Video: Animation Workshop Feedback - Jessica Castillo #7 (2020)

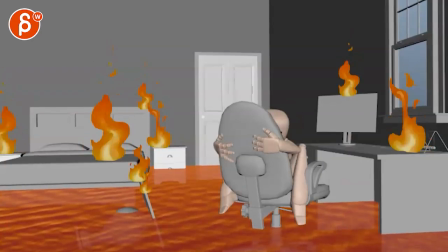[8:23]
And then the same question as before. I mean, it's not, again, not that it's wrong. Do you want to break the fourth wall? Do you want to suddenly look at the screen? It could just be, or coming out only this far. One eye looking over with some head darts.
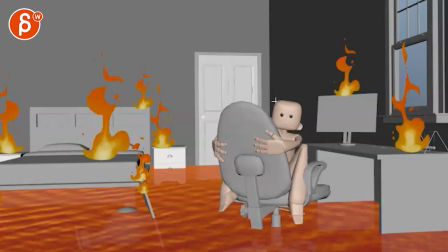[8:39]
Like, oh man, what's going on? That's the only thing I'm wondering about. Do we want to do this? And it's obviously 100% your call. Just kind of throwing it out there. I think that's kind of that. It's really coming along.
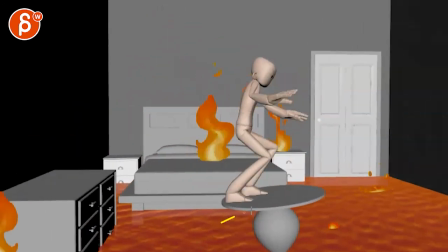[8:51]
I like what you're doing there. It's not easy, especially stuff like that on moving objects, especially here.
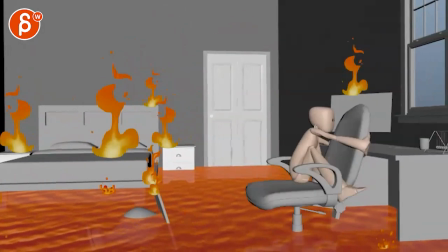[8:56]
It's hard to do. So
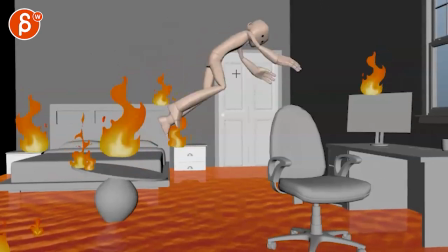[9:00]
you might even say, I'm getting into picky things here, the amount of weight and the energy and the drop here as that chair comes down,
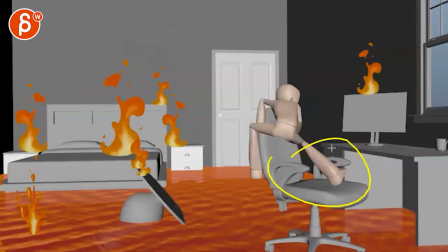[9:09]
I think, and I know he kind of lets go in terms of there's no weight on this.
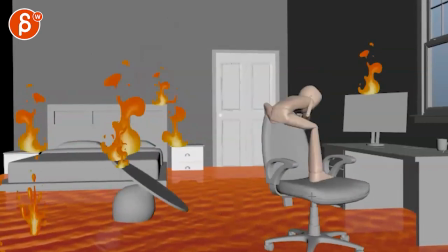[9:14]
Maybe that's what you're doing here, but it feels like, bam, that chair will be in a lower position a bit longer.
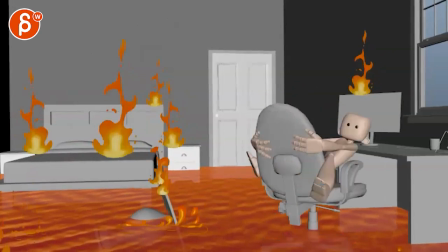[9:21]
Even if it's just 2 or 3 frames, comes up, and then here as he gets on it, come back down a bit more.
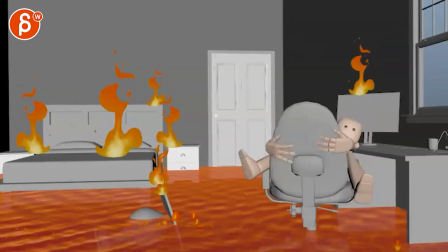[9:26]
If you just watch that chair in terms of the up and down,
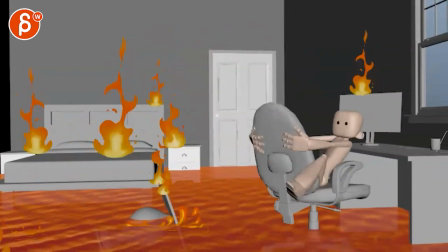[9:32]
it just feels a bit light. I'm really talking just a couple of frames, but since we are in the polishing phase,
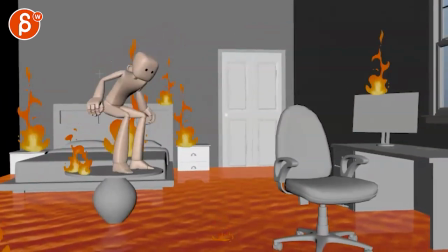[9:42]
and then tracking wise, if I'm looking at what, if you look at the head and the chest here,
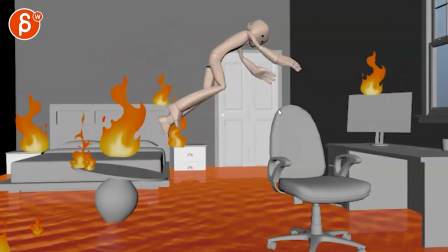[9:47]
let's pretend this has all the nice arcs that we're gonna, that we want, and the spacing.
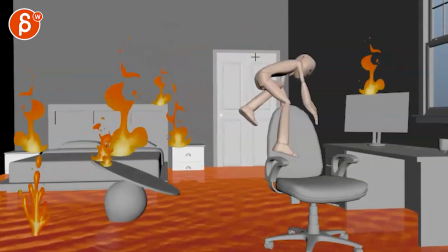[9:51]
If you look at this coming down shape wise it's here. Let's go crazy here and do some skinning here.
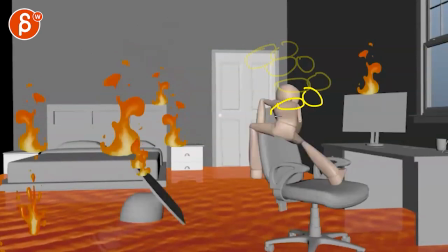[10:03]
here. Whoa, that's what I'm talking about here. You got that sudden direction change.
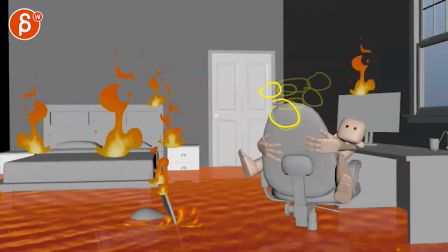[10:09]
Then it goes into a circle, which is fine.
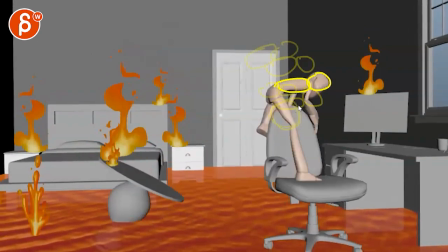[10:12]
Now with audience getting that, gets a bit off, but I'm reacting to, let's go crazy here.
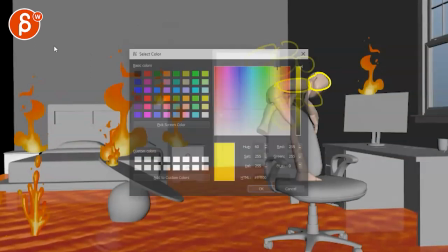[10:18]
Red, it didn't change it. Red, there you go.
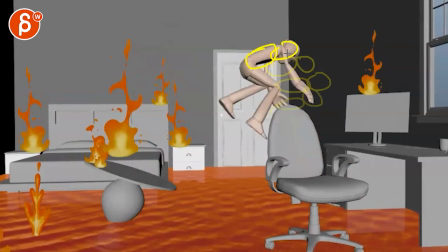[10:23]
That head, just visually, does this sudden move like that.
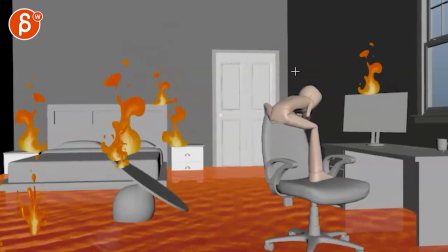[10:28]
Sh-ba-bong. But if you look at the amount of energy, whoa, even if he misses, there's so much that goes this way.
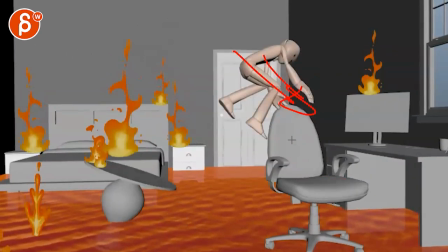[10:36]
And especially since this foot is kind of slipping, if you look at that root, sh-ba-boom,
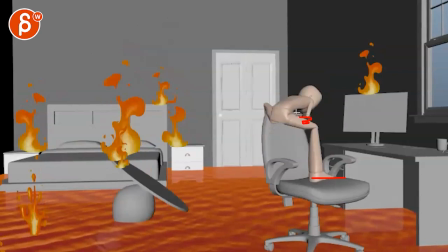[10:42]
it would just be there, and that chest would still be there, and the head would still be there,
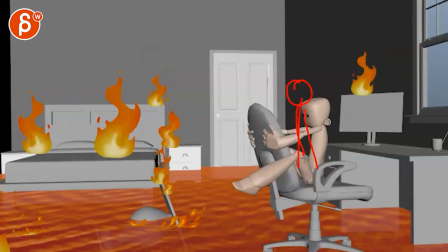[10:48]
and maybe still be there, and then maybe catch up into here, down into this, if that makes sense.
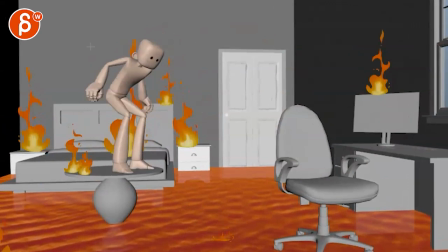[10:58]
Alrighty. That's kind of that. Thanks. Alright. There's an email. You can sign up. You can start whenever you want. You can submit whenever you want. You get 16 submissions. Either way, a like and subscribe would be awesome. Alright? Thank you.